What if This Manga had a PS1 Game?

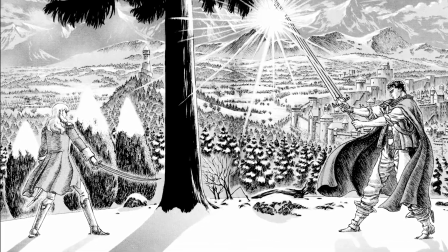[0:00]
Thanks to its beautiful but also gritty art style, along with its compelling characters and world, Berserk has gone down to be one of the best mangas ever made,
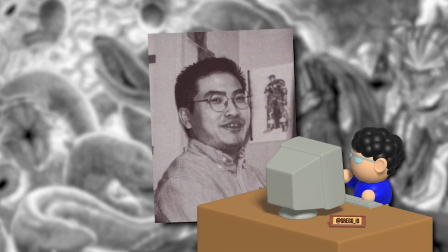[0:06]
cementing its creator Kentaro Miura as one of the greatest mangakas in history. With its influence not just spamming other literary works but also games,
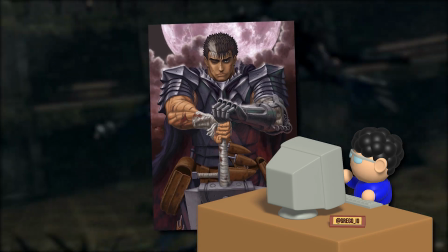[0:13]
I thought it'd be fun to recreate the story's main character Guts in a low-poly PS1 style, specifically in his iconic Berserker Armor.
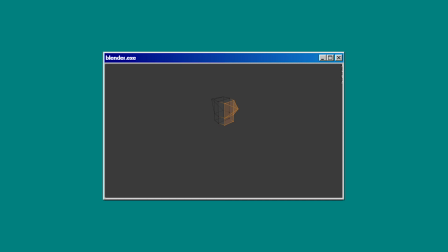[0:20]
The process for this model was a bit different than my other attempts. I really wanted to get started on the texture since I wasn't 100% sure on the direction I'd take, so I decided to jump from making the mesh to painting the texture.
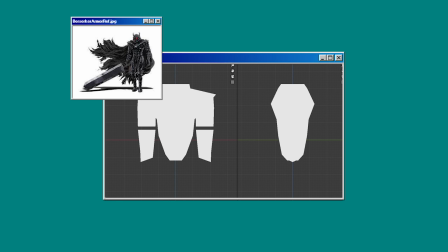[0:29]
As I was modeling, I stuck to this full body view of Guts as reference. In the beginning, I tried many styles, with one incorporating dithering,
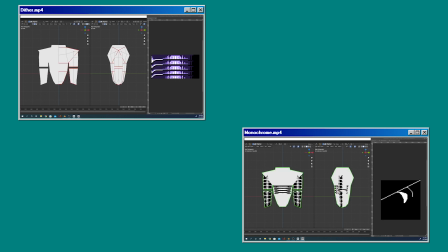[0:36]
a way of blending colors together by dispersing the pixels in a certain pattern, and another being fully monochromatic with only black and white.
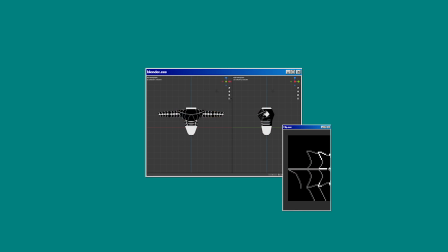[0:42]
In the end, I decided to go with a bit wider of a color palette, but still sticking to mainly grayscale colors. With this being a black suit of armor, really only highlighting was needed to be done.
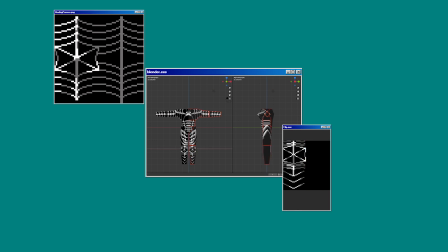[0:50]
My process for applying the highlights started with making a gray outline, adding white to the corners, then adding a light gray around the white, and a dark gray around that.
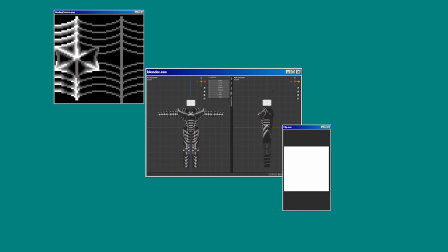[0:58]
And in typical Grego fashion, I applied anti-aliasing to blend the colors more smoothly. For the eyes, I used a bright red as the foundation,
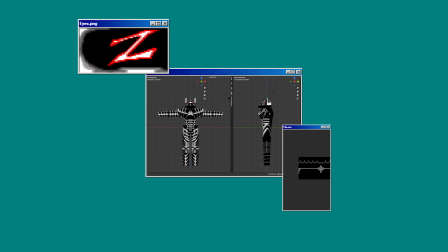[1:05]
with white as the interior to give it a glowing effect. Applying anti-aliasing on top of it helped give off this glowing effect even more.
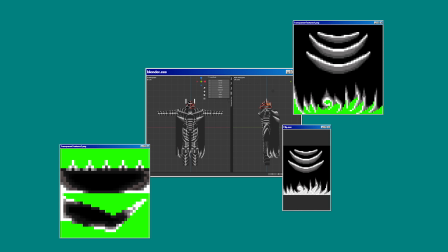[1:12]
Some parts of the model incorporate transparent textures, such as the bottom part of the helmet, the horns, and the cape.
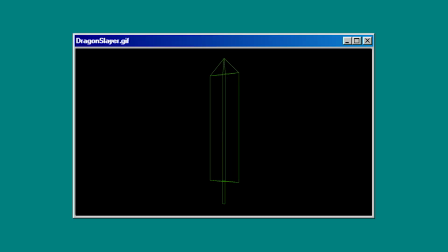[1:17]
As for Guts' iconic weapon, the Dragon Slayer, there's really not much to talk about in terms of its design.
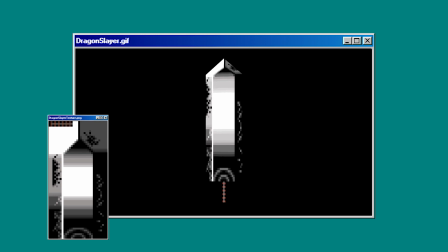[1:22]
I mean, even Guts describes the weapon as a heap of raw iron. The texture incorporates some strong highlights with white and strong shadows with black, with only 2 tones in between. I added some noise around the edges to give it some roughness and what I assume is dried up apostle blood.
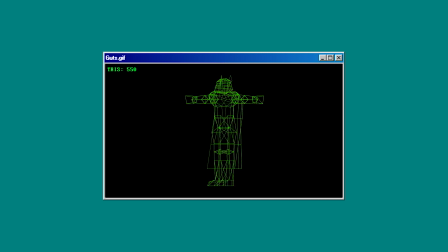[1:35]
The final model came out to be 550 triangles, including the armor and the sword, with the final texture dimensions being 192 by 160 pixels.
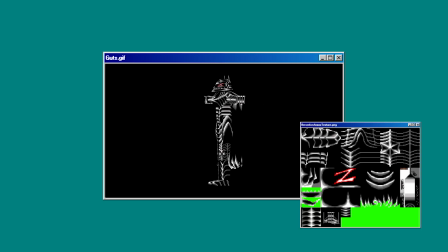[1:43]
I did a little post editing to the texture of the armor by applying a black overlay to emphasize the highlights even more.
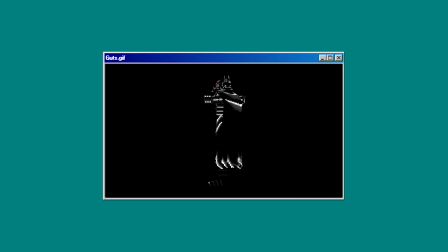[1:49]
Now with both the main model and weapon done, it was time for me to set up my scene. I rigged up Guts and made some poses.
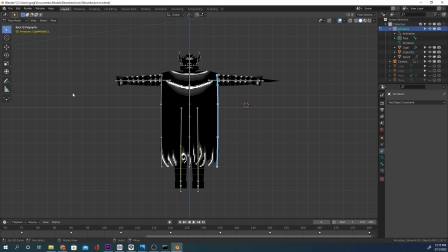[1:54]
For rigging up the cape, I divided it up into 3 sets of bones, right, middle, and left, with each containing a set of 3 bones.
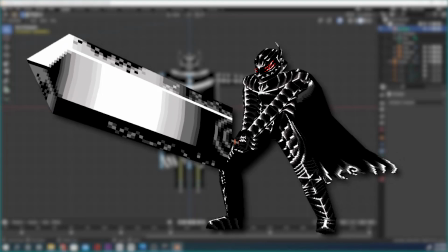[2:01]
With this setup, I was able to give each animation some secondary motion.
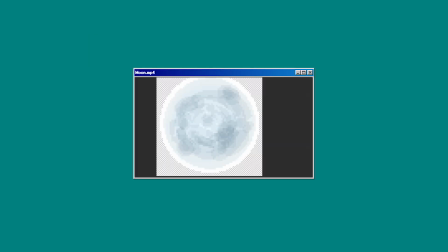[2:05]
For the final render, I added a solitary rock pillar and perched Guts on top of it, along with a texture of a glowing moon that honestly turned out better than I could have ever imagined in the background. Finally adding some camera movement, we now had the final results. But first, let me thank my patrons on Patreon for the last time.
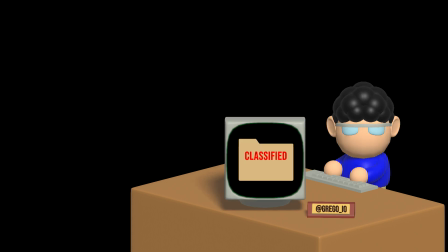[2:22]
Don't worry, it's nothing serious. Recently I've been exploring other projects in the background that hopefully will become videos at some point,
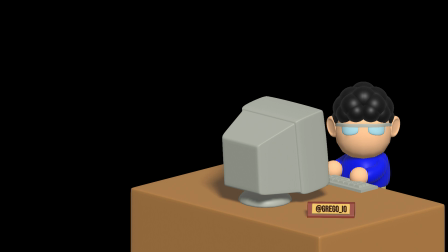[2:28]
but unfortunately at the moment it's just not possible to work on them and to be able to deliver a new model plus video each month. Also, I'd rather not scam anyone by charging them for a month without delivering at least one piece of content.
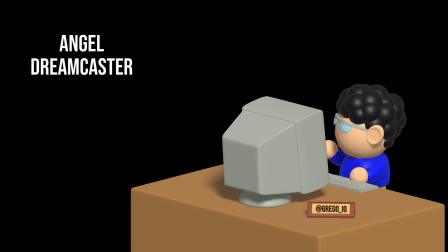[2:39]
With all that said, I'd like to thank Angel, Dreamcaster, Limpan, and Retro Modeler 64.
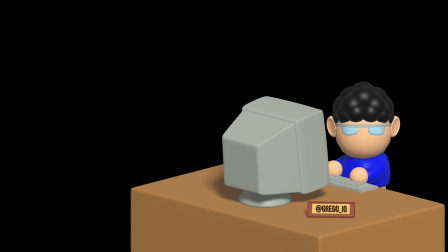[2:46]
I really appreciate the support you guys have given to this channel and my models, and hope you continue to watch the videos I have in store. Alright, now with that band-aid ripped off, here's Guts in his Berserker armor done in a low poly PS1 style.